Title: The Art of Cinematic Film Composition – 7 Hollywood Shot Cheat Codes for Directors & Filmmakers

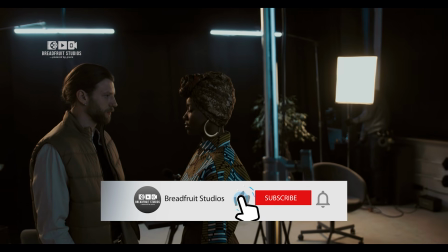[4:05]
Now please smash the like button, subscribe to Breadfruit Studios,
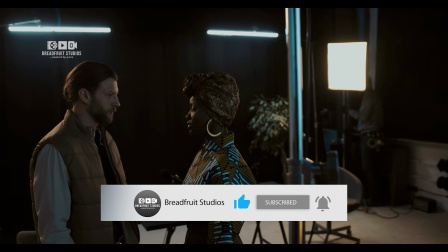[4:09]
and hit the notification bell to stay updated on our future filmmaking episodes like this one.
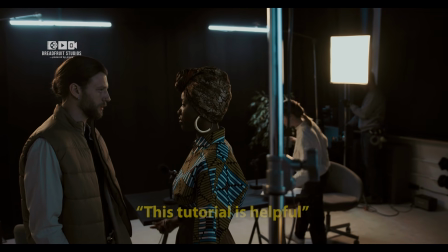[4:14]
If you have done that, please comment. This tutorial is helpful. Thank you.
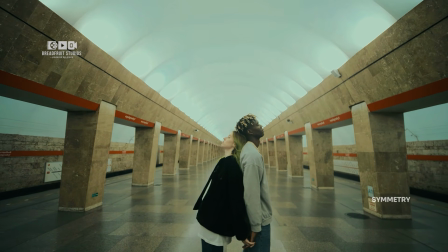[4:19]
Symmetry is closely related to balance and is a powerful tool for creating aesthetically pleasing shots.
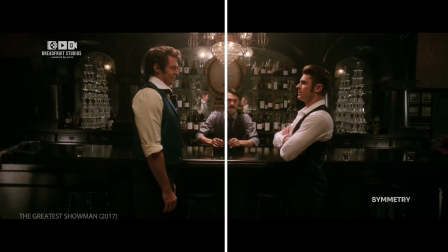[4:26]
It involves aligning elements on either side of a central axis. Symmetrical shots often evoke feelings of perfection, beauty, and strength.
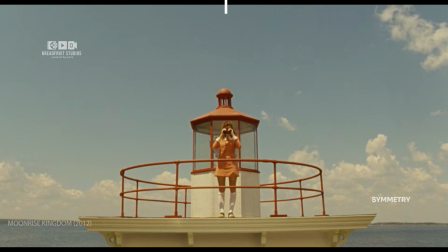[4:35]
Wes Anderson's films are famous for their symmetrical compositions.
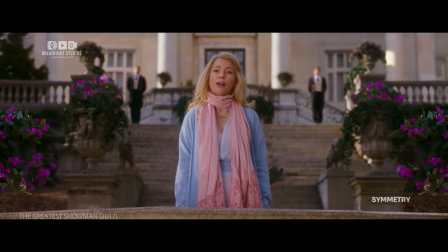[4:40]
Achieving symmetry might just require a slight adjustment of your camera angle, making your shots look more intentional and structured.
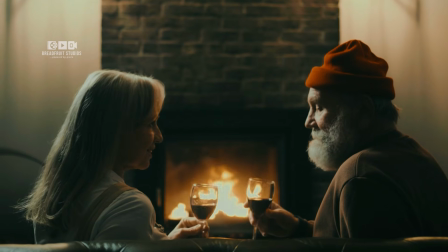[4:48]
This leads us to our next tip: headroom and leading room. In shot composition,
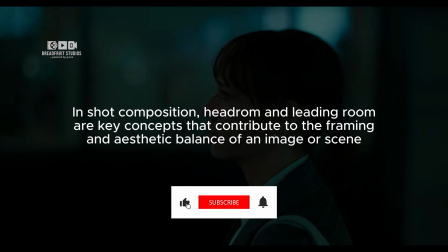[4:55]
Headroom and leading room are key concepts that contribute to the framing and aesthetic balance of an image or scene.
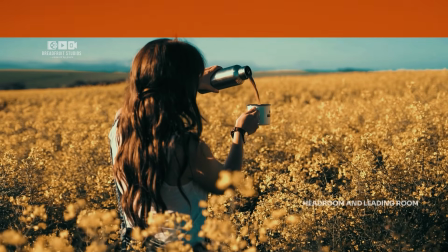[5:03]
Headroom is simply the space between the top of a subject's head and the top edge of the frame.
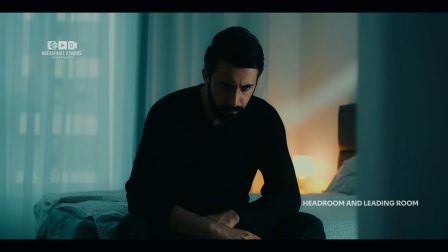[5:09]
Proper headroom ensures that the subject is comfortably positioned within the frame without appearing cramped or floating.
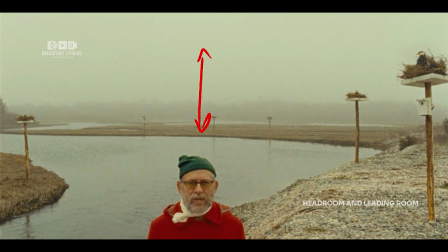[5:16]
Too much headroom can make the subject look small or lost, while too little can make the composition feel tight and uncomfortable.
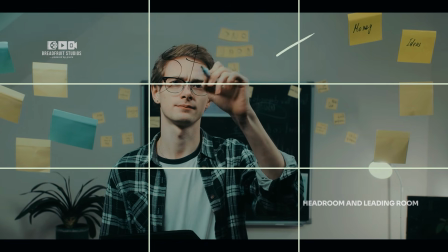[5:25]
To achieve this, keep your character's eye on the top line in the rule of thirds.
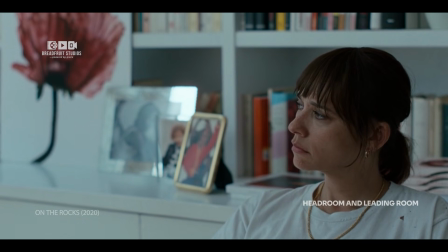[5:31]
Leading room, or look room, is the space in front of a subject, or the direction a subject is looking within the frame, either while moving or stationed at a position.
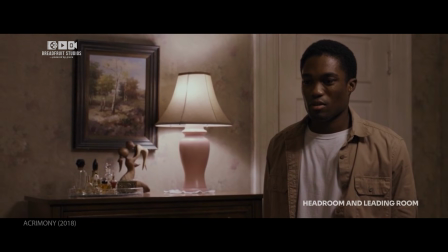[5:41]
This concept is especially important in scenes where the subject is in motion or looking off frame,
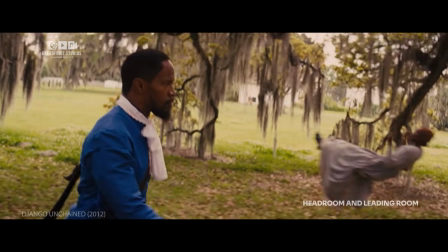[5:47]
as it provides visual breathing space and a sense of direction.
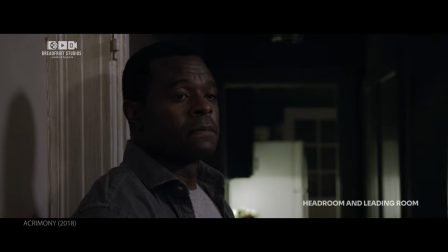[5:51]
Proper leading room makes the composition feel balanced and can enhance the narrative by guiding the viewer's eye.
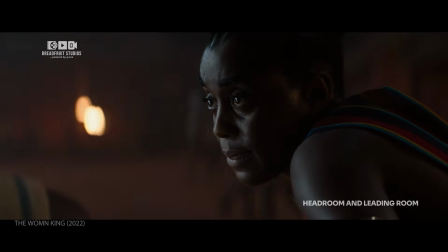[5:58]
Now, there are exceptions to these rules. Like when we need to go tight and tighter on a character, we don't need headroom or lead room.
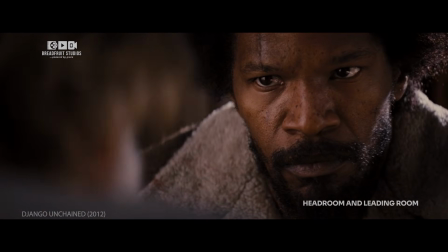[6:06]
So if you need to break the rules, make sure it is justified.
Ain't nobody on my head, bushwhacker.
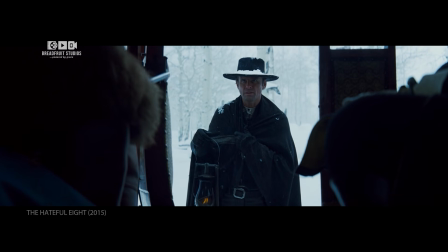[6:12] You let me die? That's murder.
A frame within a frame.
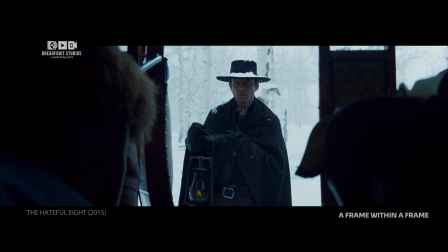[6:18]
This technique involves using elements in your environment, like windows or doorways, to frame your subject, like in this scene from Quentin Tarantino's The Hateful Eight.
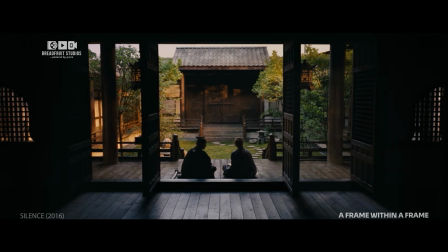[6:30]
It adds depth and focus to your composition, making your shots more visually interesting.
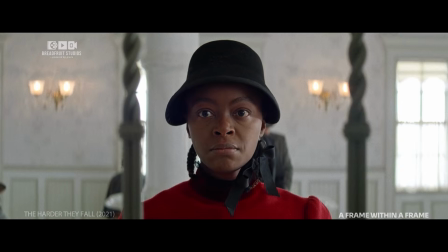[6:36]
This method is widely used in films to add an extra layer to the storytelling.
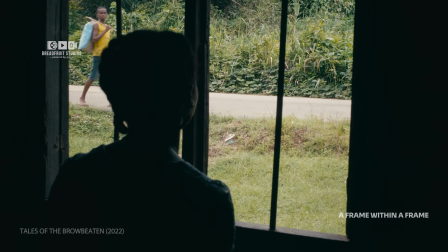[6:42]
In Tales of the Browbeaten, Sebastian Ukwa used this technique to show the trapped state of the window girl as she gazes out at the world through her little wooden window,
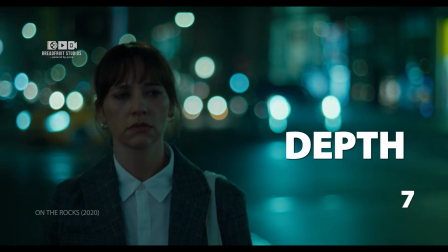[6:52]
hoping for a miracle. Depth. Our last tip is depth.
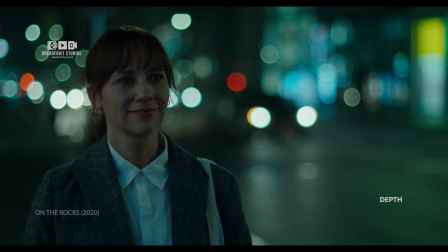[7:00]
Creating depth in your shots helps emphasize your subject and adds a cinematic quality.
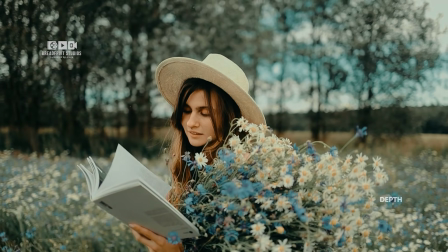[7:06]
One of the easiest and most visually appealing ways to do this is to keep your background out of focus and your subject in focus,
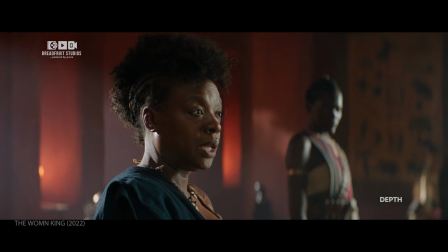[7:14]
creating a shallow depth of field. Here are 3 tips to achieve depth.
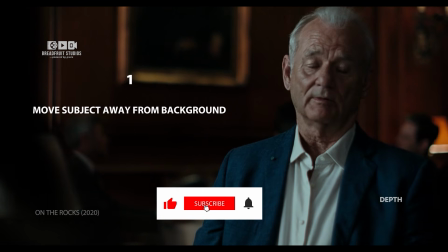[7:21]
1. Move your subject away from the background. The more distance between your subject and the background,
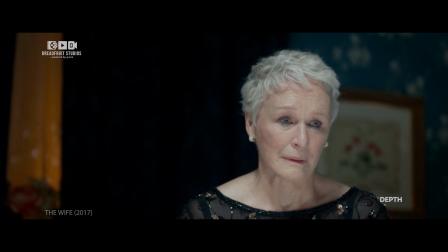[7:29]
the easier it is to get that blurry background, creating a nice shallow depth of field.
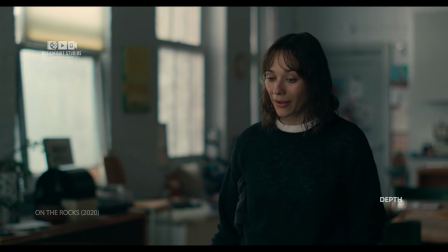[7:35]
Distancing your subject from the background enhances this effect, making your shots more dynamic and less cluttered.
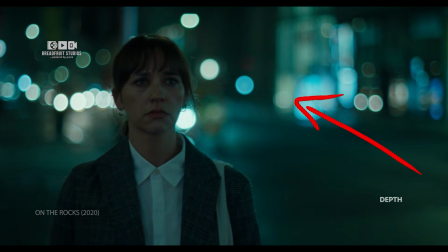[7:43]
In addition, use lights in your background to produce those lovely bokeh balls.
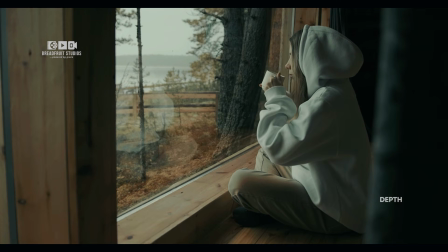[7:50]
You can also add something in the foreground to create depth, but only when you have to.
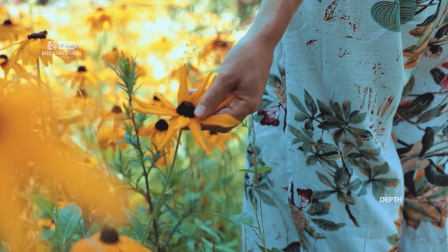[7:56]
But placing something interesting in the foreground and shooting through it can enhance depth and make the shot more interesting.
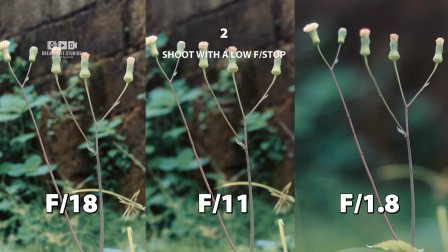[8:03]
2. Shoot with a low f-stop. A lower f-stop means a wider lens opening, resulting in a shallower depth of field.
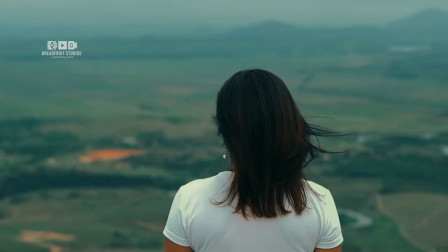[8:13]
3.